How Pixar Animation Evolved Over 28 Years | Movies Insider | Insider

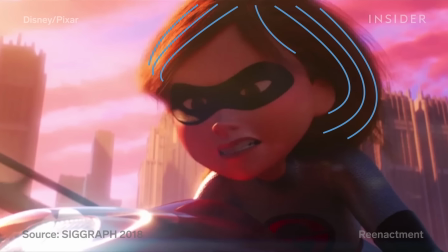[24:33]
In the past, animators would only be able to work with scant guide strands of hairs, just guessing what the finalized hair would look like.
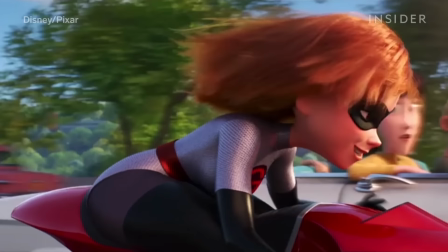[24:41]
That would have made it tough to animate Elastigirl on her motorcycle as her hair flows in the wind, or Violet blow-drying her hair.
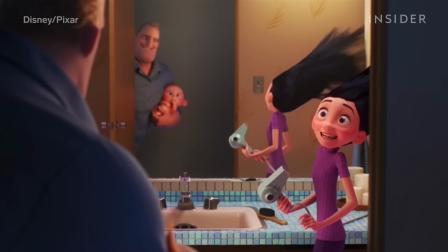[24:50]
But now, animators had full access to what these characters' hair would look like at every stage of production before rendering,
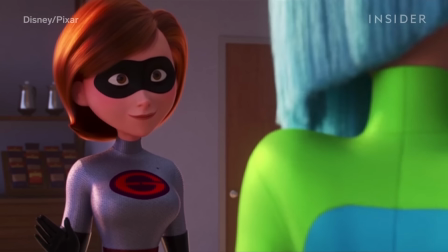[24:58]
allowing them to sculpt better hairstyles and even catch mistakes early on.
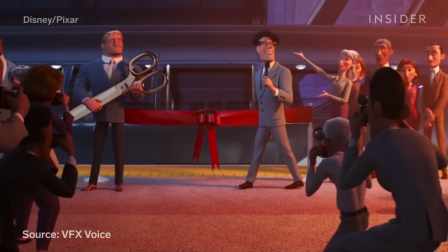[25:03]
Another subtle difference between the two Incredibles movies: in Incredibles 2, the city streets are more heavily populated.
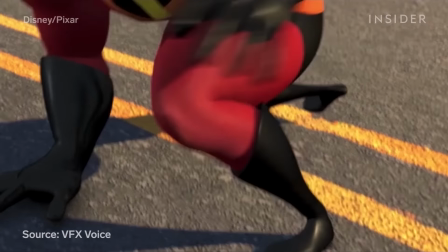[25:11]
According to producer Nicole Paradis Grindle, Bird thought the urban backdrops looked too sparse during major moments.
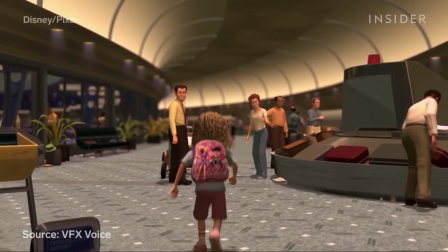[25:19]
Crowds are hard, as you have to animate, simulate, and render a lot of individual people.
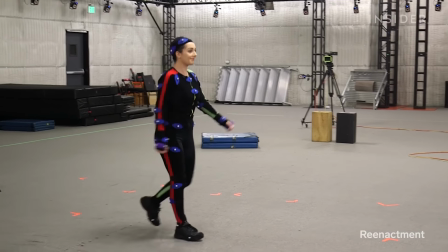[25:25]
So the crowds team actually started using some motion capture.
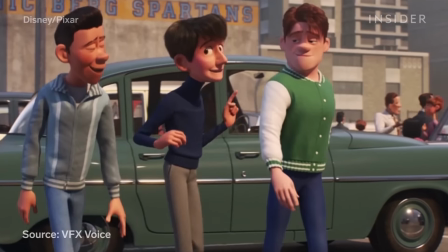[25:29]
It was used in Coco on some background skeletons, and made way for better filming of background humans in Incredibles 2.
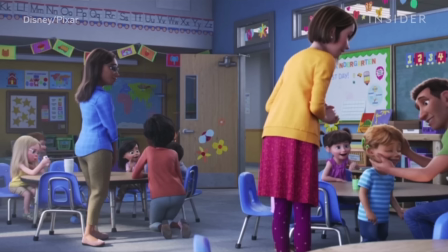[25:37]
You can really see just how far human animation had come by the time Toy Story 4 rolled around just by looking in the background.
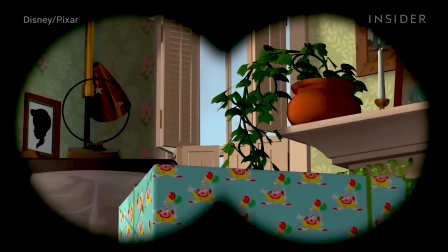[25:46]
Bonnie's kindergarten class is more fully realized than the dark pizza planet or even Andy's birthday party from the first movie.
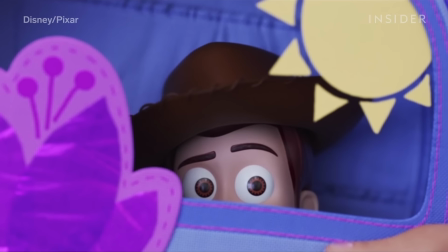[25:54]
You can see characters with long hair, and even in this shot from a toy's perspective, all the human faces are clearly seen.
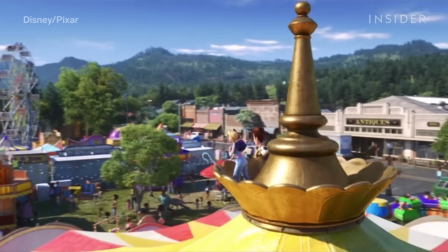[26:01]
And they continued to successfully experiment with motion capture in order to populate the film's carnival scenes.
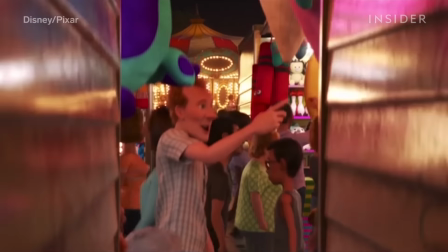[26:08]
What difference does mocap make? Well, according to Toy Story 4 Crowds lead Neil Helm,
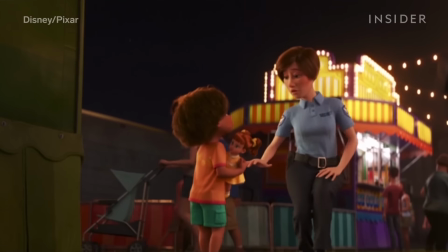[26:14]
this technology can make human background characters more convincing and detailed.
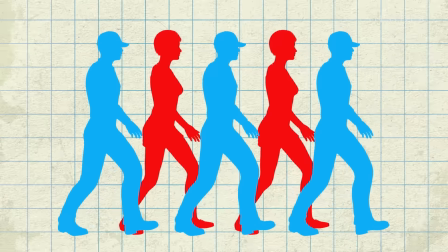[26:19]
Crowd characters tend to run on looping cycles.
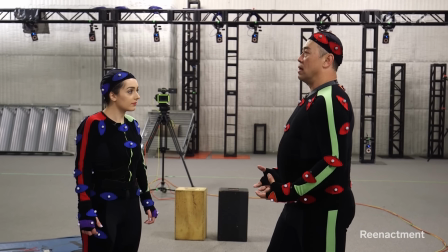[26:23]
Mocap lets filmmakers capture much longer clips of background characters carrying out distinct actions.
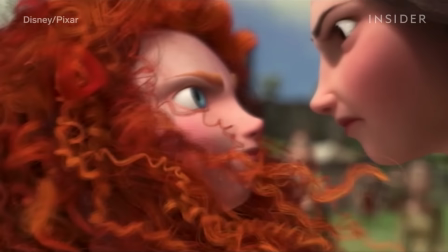[26:30]
From subdivision surfaces to hair-bending simulations to breakthroughs in cloth and realistic crowds,
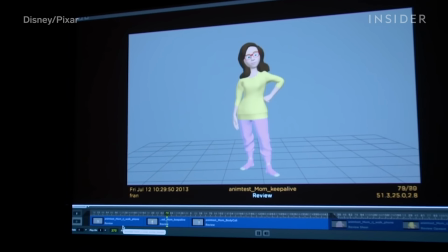[26:37]
mastering the elements of human beings allowed Pixar to populate its worlds and expand the kinds of stories it was able to tell.
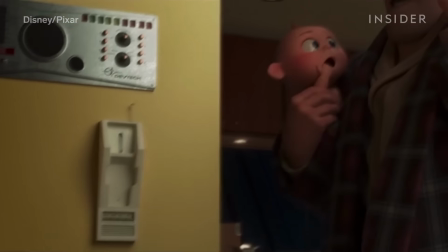[26:46]
And most importantly, animators know when to give characters enough detail that they seem human,
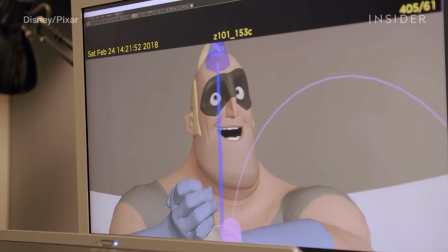[26:52]
but enough exaggeration in their form that they're still part of an animated universe.
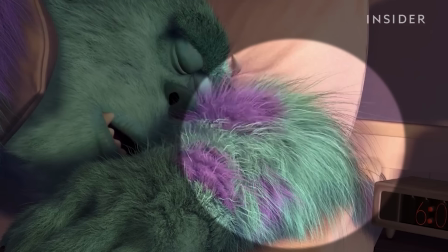[26:58]
More advanced simulation technology meant Pixar could perfect things like hair and fur,
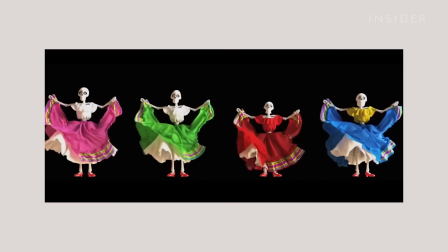[27:04]
but mastering clothing provided its own set of challenges.
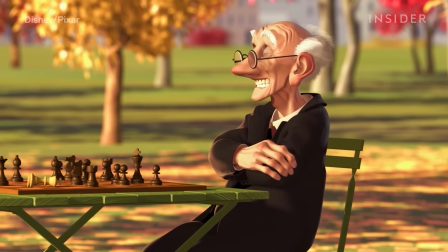[27:09]
From their first animated short in 1997 to Onward in 2020, Pixar has evolved a lot.
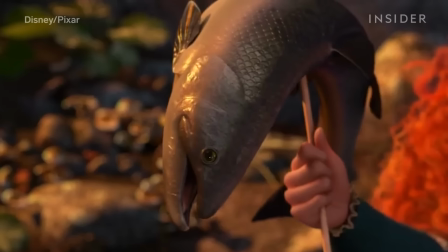[27:16]
Animals look more real.
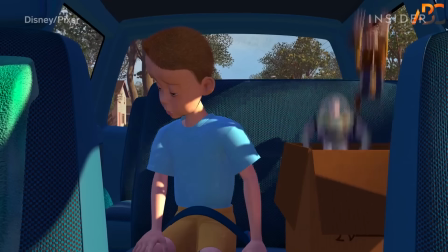[27:18]
We went from smooth fur to seeing every moving strand, and human characters went from stiff to natural and cute.
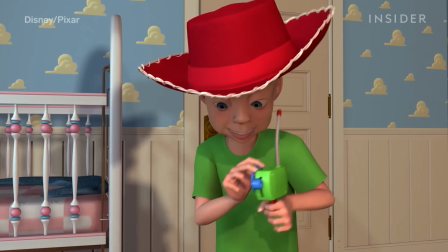[27:27]
But there's another area of innovation that you might not have noticed in the 25 years Pixar's been around: clothes.
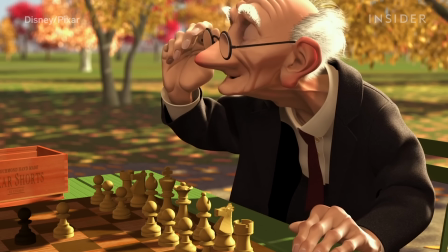[27:34]
The studio has come a long way since the suit jacket in 1997's Jerry's Game.
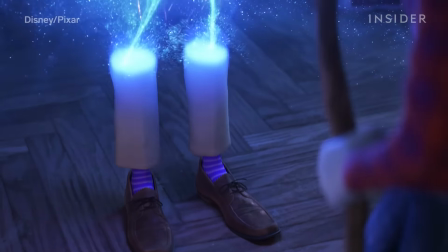[27:39]
Such a long way that an entire character in 2020's Onward is just made of a pair of pants.
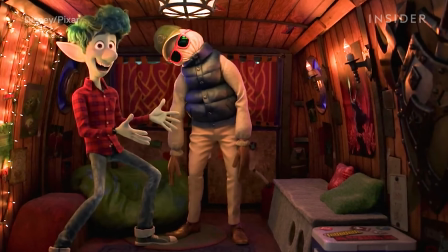[27:45]
To see just how far they've brought their cloth technology, you just have to look at how they animated the dad in Onward.
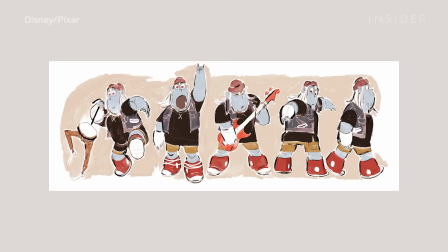[27:53]
A central character in a Pixar movie will have their clothing built from scratch, starting with a whole set of sketches and concept art.
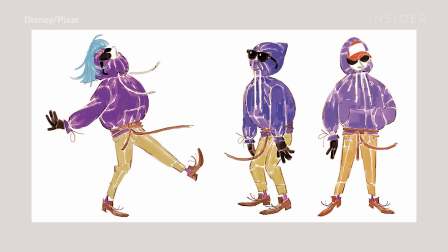[28:01]
This design stage is especially important when the costume figures prominently into the story, as Dad's does in Onward.
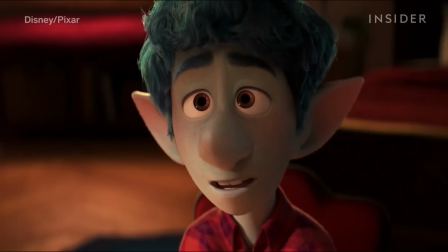[28:08]
The film's premise is that these brothers use a magic spell to connect with their late father,
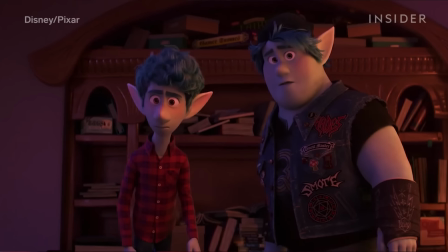[28:13]
but are only able to conjure up the bottom half of him, his pants.
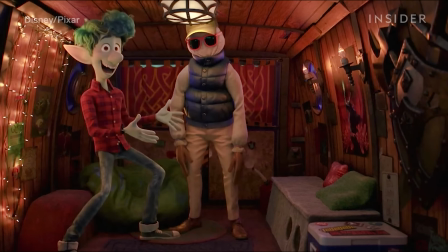[28:18]
They improvise an upper half for their dad out of an old sweatshirt, some pillow stuffing,
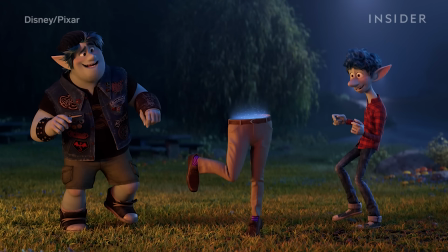[28:23]
gloves, and a trucker hat, which meant all of this had to seem thrown together, but in a funny,
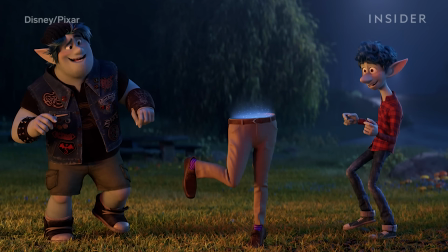[28:28]
endearing way. He needs to be appealing, right?
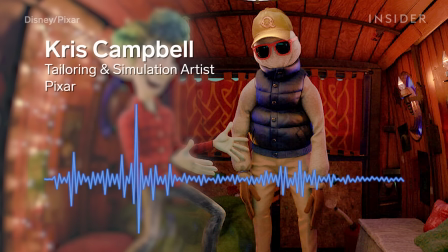[28:31]
We need to believe both that you could be a sweatshirt, but maybe from the squinting out of the corner of your eye, like, oh, that might be a real person.
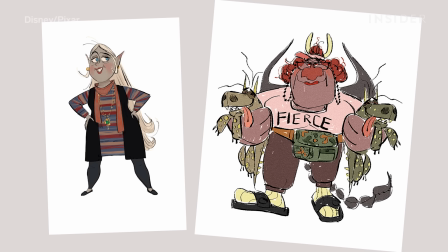[28:38]
Once the character's wardrobe is designed, all the art reference gets handed over to Pixar's character tailoring artists,
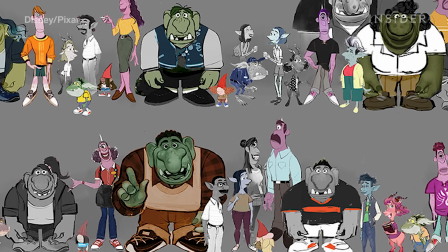[28:45]
who basically act as digital tailors for the film. It's their job to worry about every single piece of clothing you see in a movie like Onward.
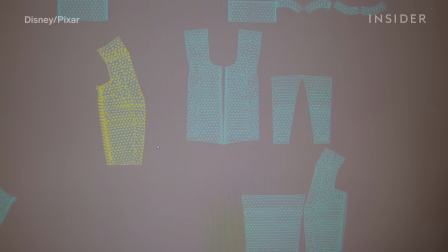[28:53]
Their first task is to bring the clothes into virtual form by modeling them in the computer.
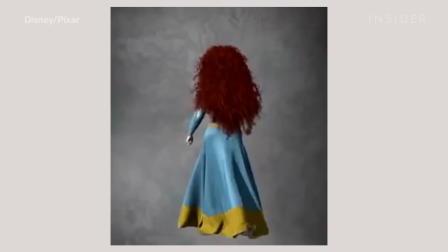[28:58]
They build a 3D shape, or model, of each garment, then fit it onto the character model, also known as the skin.
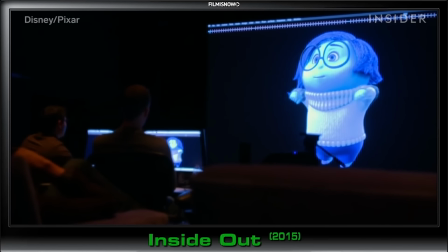[29:06]
As part of the fitting process, they'll take the character through a series of animated poses to see how the clothing fits.
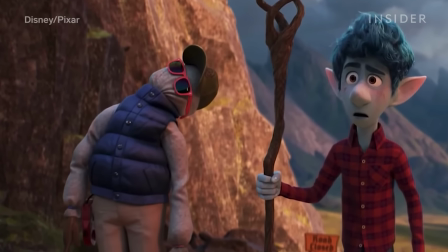[29:12]
This is where things got tricky with Dad. His lower body was like a traditional character.
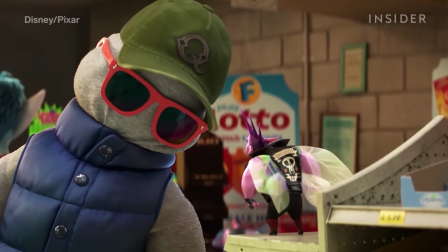[29:18]
There was an animated skin underneath those pants, but his upper half was supposed to be made of cloth and stuffing, with no skin or bodily structure underneath it.
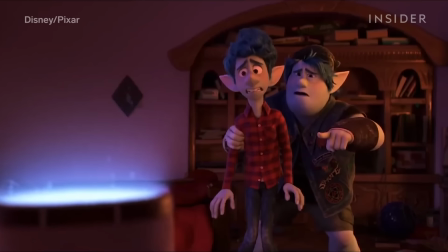[29:27]
Here's where the next stage, simulation, came in.
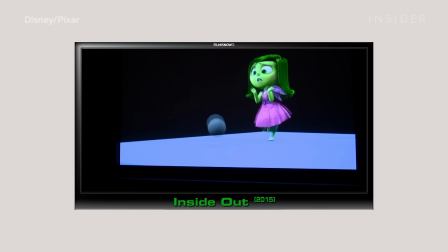[29:30]
Simulation is a way to automate the movement of elements like clothing, fur, and hair that would take too long to animate by hand.
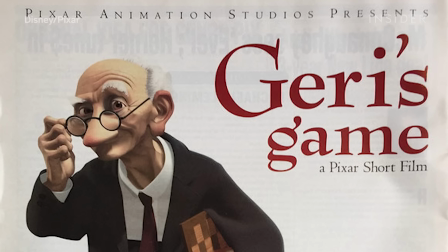[29:39]
Pixar first used cloth simulation in 1997's Jerry's Game, a 5-minute short that was shown before A Bug's Life in theaters.
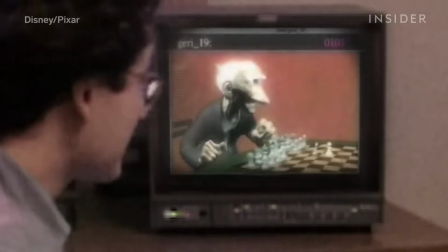[29:47]
At first, Jerry's baggy suit wouldn't fit with his movement outside of a default T-pose.
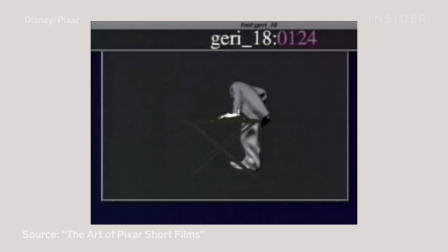[29:52]
When he lowered his arms, for example, the fabric bunched up in his armpits.
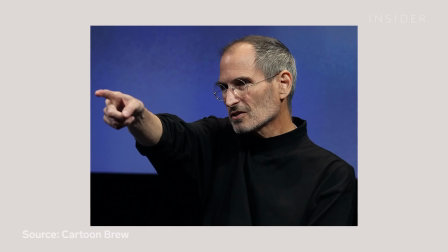[29:57]
Steve Jobs suggested they ask designer Giorgio Armani for tailoring help.
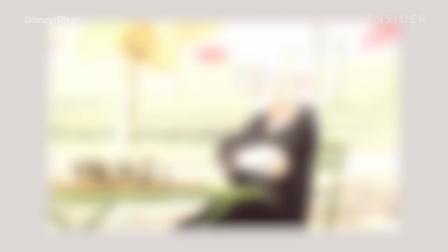[30:02]
Instead, they came up with a long-term solution, writing a software for a simulator that would govern the jacket's behavior.
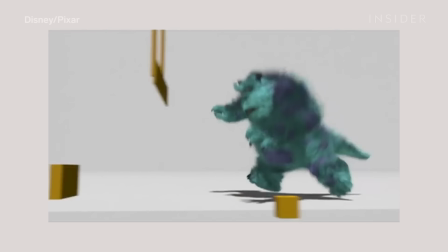[30:08]
By 2001's Monsters, Inc., Pixar had set up a dedicated simulation department and built a simulator engine called Fizz-T,
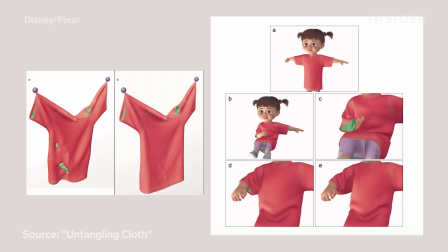[30:17]
which helped control the folding of Boo's loose t-shirt. Fizz-T is the same program used on Onward.
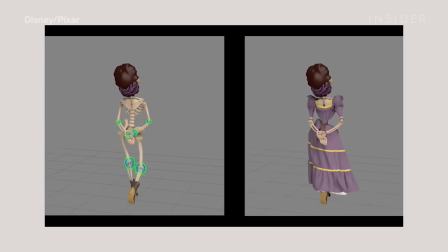[30:23]
It basically functions like a computer, calculating how cloth should realistically respond to a character's movements and surroundings,
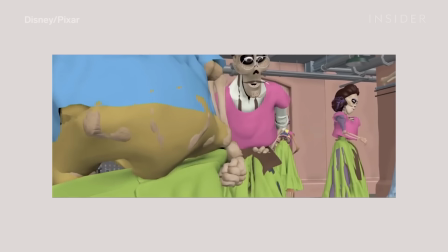[30:30]
how it should move with the character's body, and in response to different forces. For that, we need motion from the animation department on the character.
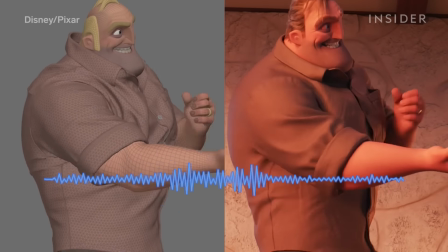[30:37]
The character animator moves the lower body around like they walk the legs around, and we start simulating it.
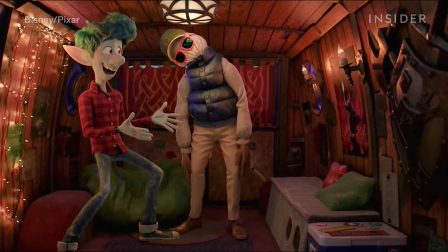[30:42]
But because Dad's upper half is all clothes and no body, simulation played an even more important role than usual.
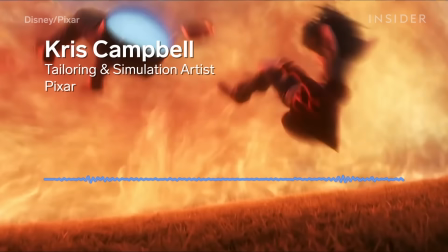[30:49]
We had to make him believable, like that it's really all the motion is driving from his hips.
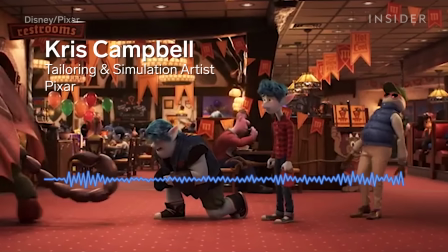[30:53]
Since his arms don't have muscles in them, they just need to kind of flop around, which can be a really challenging thing to animate.
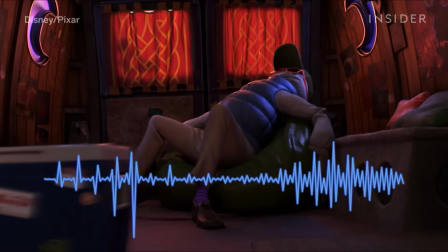[30:58]
There are a bunch of shots in the movie where the entire upper body, the blue vest, the gray sweatshirt,
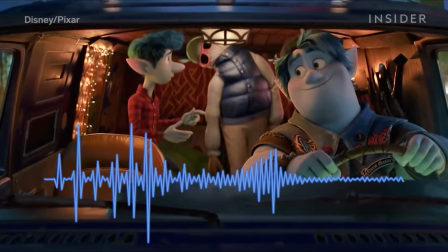[31:03]
the hands, which are actually just like worked gloves, and the hat and the glasses are all simulated.
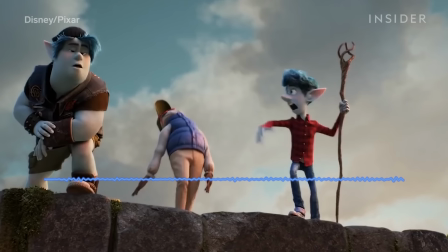[31:08]
There's a lot of sort of interplay between the animation and the simulation there, and making it feel both kind of intentional, but also believable that it's not really a person in there.
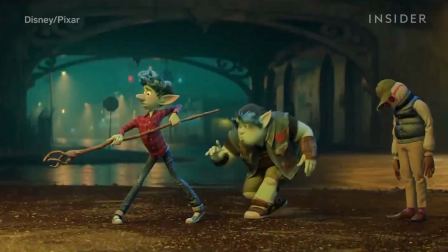[31:17]
Since Dad's upper half is basically a lump of stuffing,
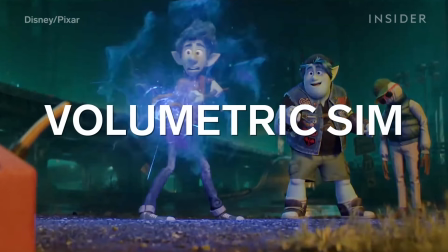[31:20]
it required what's called a volumetric sim, a simulation for something that's thick and has volume.
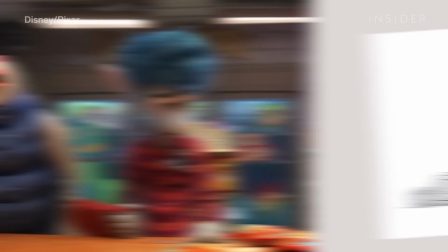[31:26]
To make the stuffing look nice and cushy, they used technology from an unlikely source,
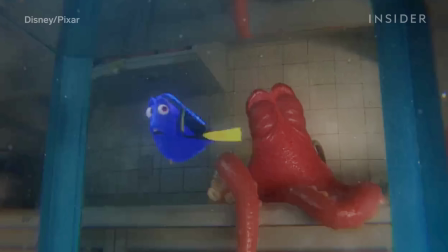[31:31]
the octopus Hank from Finding Dory, a film that Chris actually worked on. The scene that introduced Hank in that movie took a full 2 years to make.
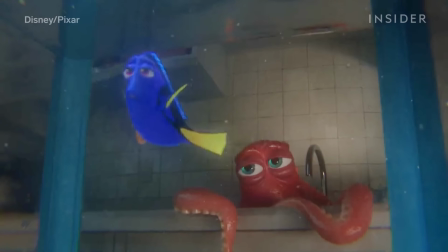[31:40]
And in the final version, a lot of Hank's charm comes from his squishy, squashy motion.
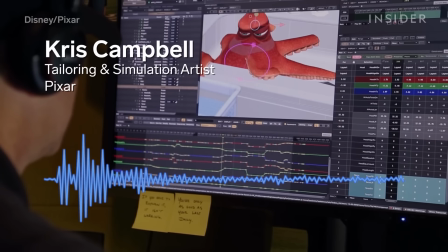[31:45]
The volumetric simulation, the squishiness of Hank, was the precursor to the squishiness for Dad.
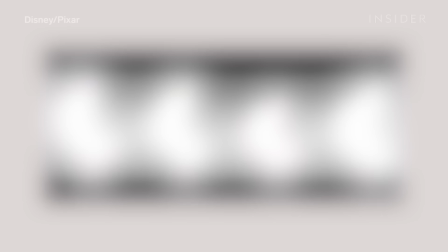[31:50]
Another beloved Pixar film that Chris worked on, Coco, also helped lay the groundwork for the advanced level of cloth simulation in Onward.
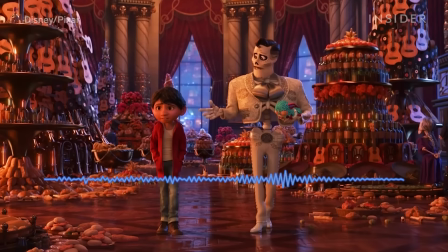[31:59]
The intense layering of cloth and complexity and detail that we got from Coco made it possible for us to make more complex and interesting characters on Onward.
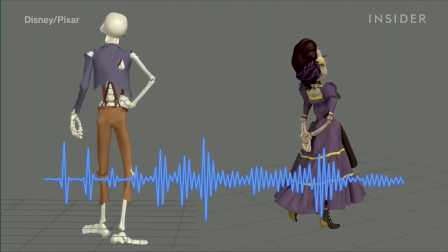[32:08]
And just the speed of our simulator got a lot better, so Dad wouldn't have been possible without the work that was done on Coco.
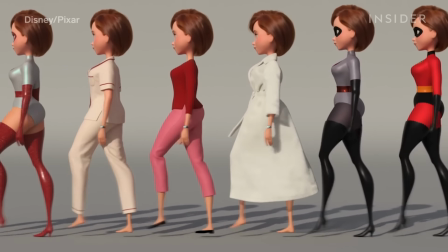[32:13]
As viewers, we have an intuitive understanding for how clothes should move on a body. And if simulation does its job, those cloth dynamics will look natural on screen.
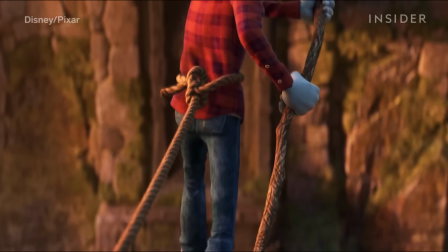[32:22]
But when looking at clothes, we also instinctively know how light should reflect off a certain surface,
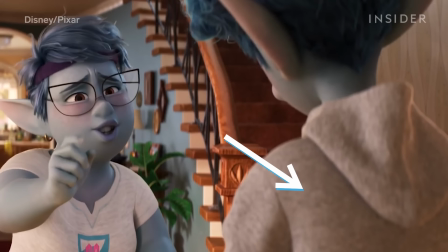[32:28]
and where we might see scratches or fraying threads or pilling. That's where we get to the shading, or surfacing, part of the process.
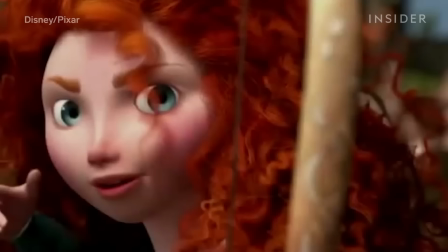[32:35]
When Pixar's shading artists add highly detailed patterns, tints, and finishes to make each garment look true to life, we see a variety of different fabrics on the characters in Onward, and each is treated differently by Pixar's shading artists.